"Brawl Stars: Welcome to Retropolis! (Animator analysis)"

Hello and welcome! I'm Maginpanik and today we're gonna watch another Brawl Star video. Welcome to Retropolis. That's a wonderful video with stylized characters.
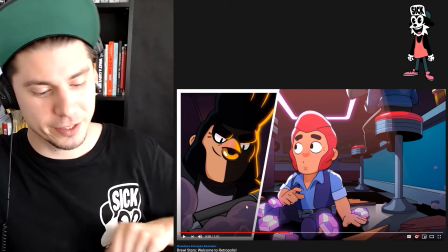The characters are 3D, don't be tricked, but very well stylized.
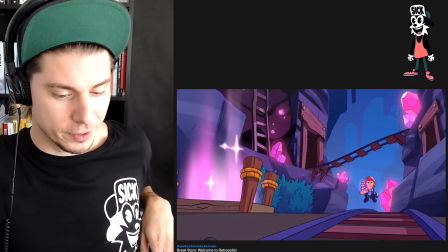Let's just watch it from the very beginning. I'm ready to see some cool special effect.
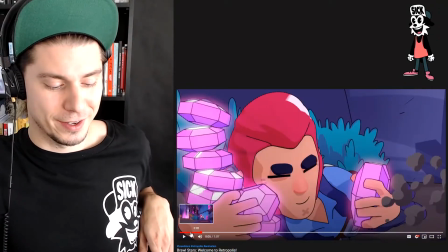Oh my god, right from the bat.
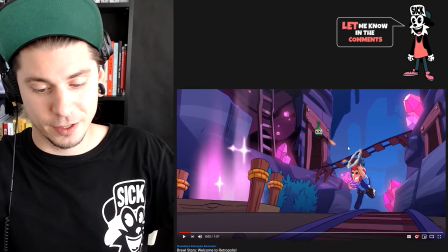Those videos have so much action and I love how it work. Did he try to shoot the bottle? Probably not.
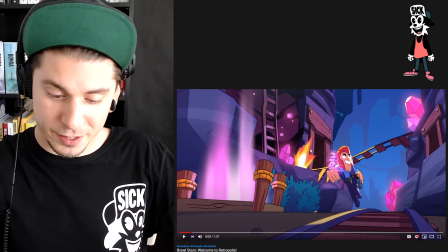I love how it grows and then shrinks to make these shapes.
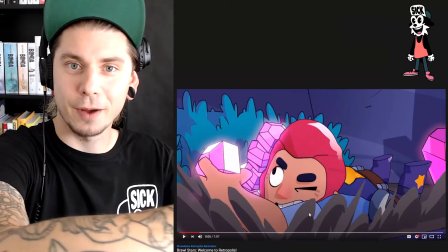And something here, the character slides on the ground and because he's sliding it's not just the one poof of dust,
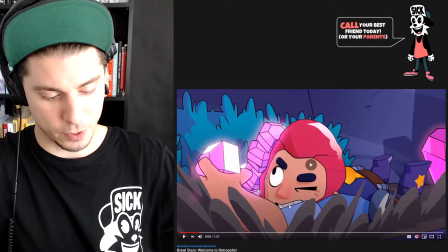it's just keep coming. That's why we have this kind of animation here. Let's watch it again.
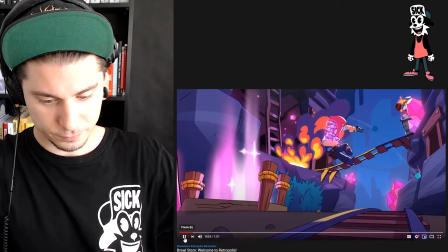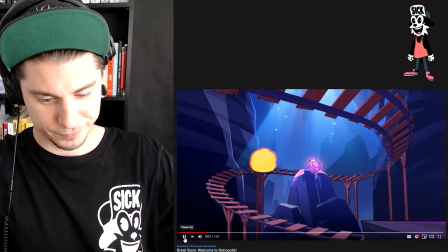Nice. Nice transition.
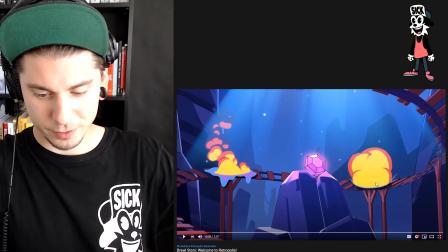And those little bottles destroys into those.
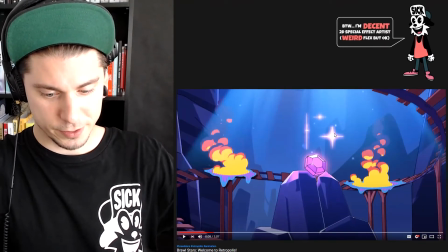Something that I appreciate as well are those little glints.
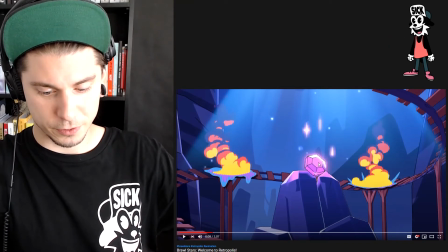I love how this one is coming around, this gem and those things that are coming up.
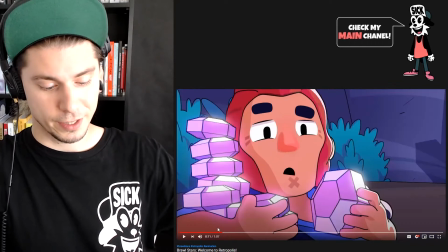and disappears. Lovely, lovely. As I said, the characters are 3D stylized.
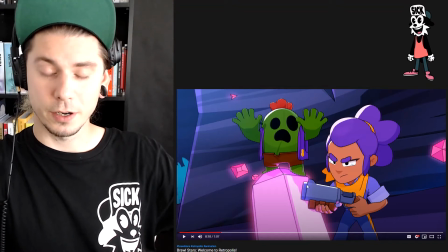I will show you a couple places where it is visible vividly.
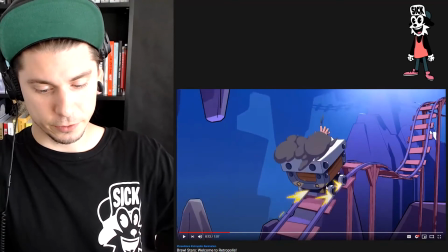Nice thing on the wheel. Everything is 3D. Those things on the wheels are 2D and as well as this little dust here.
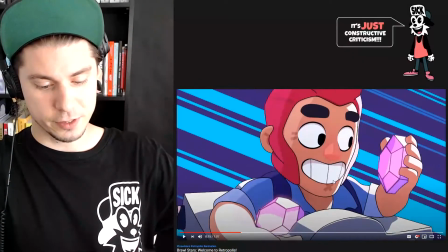I appreciate that. It allows and because it's stylized you can be tricked and it allows the creators
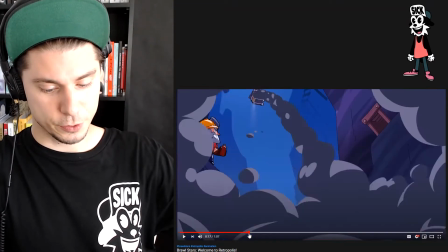to do a very cool thing i need to see that explosion slow motion
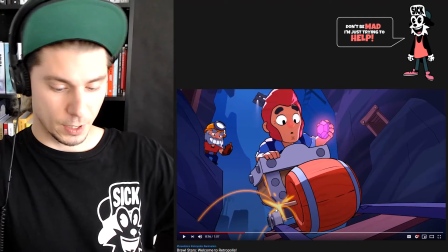i i love those uh those little uh
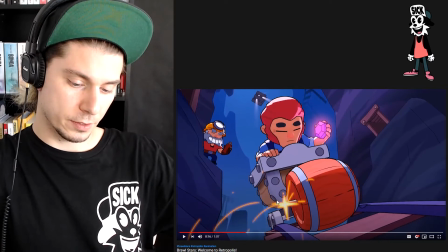things that are coming out but i would love to see something that i that i love to
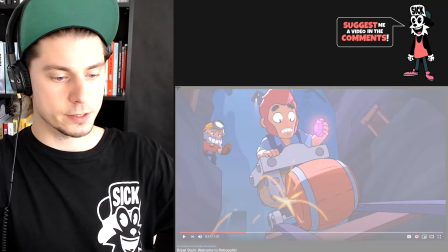see when the effects are not only
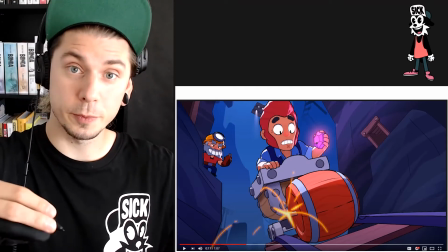on itself and they have the purpose and they are in this space even if
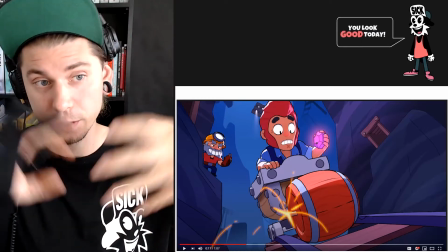it's 3d if it's hand drawn inside of 3d environment it's cool
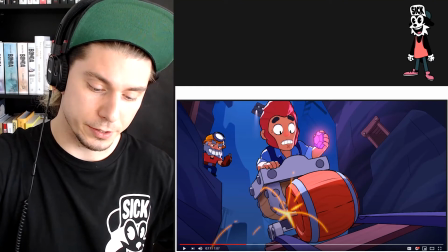to have a little in these examples parts that
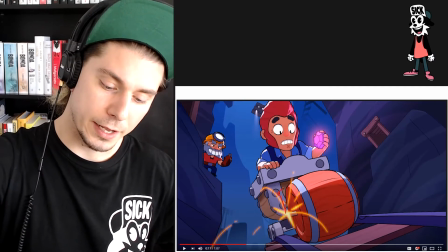are touching this card and bouncing off of it i don't see it here and it's a detail that i would love to see bouncing off this box and getting out.
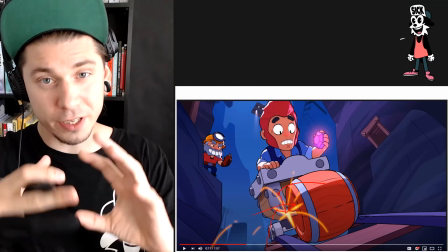This adds extra level of believable into what's happening in this environment and the effect
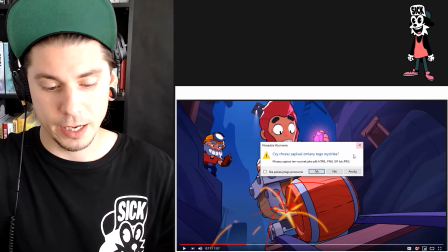stitches together with the background and with the 3D a little bit more where when something like this appears on the screen.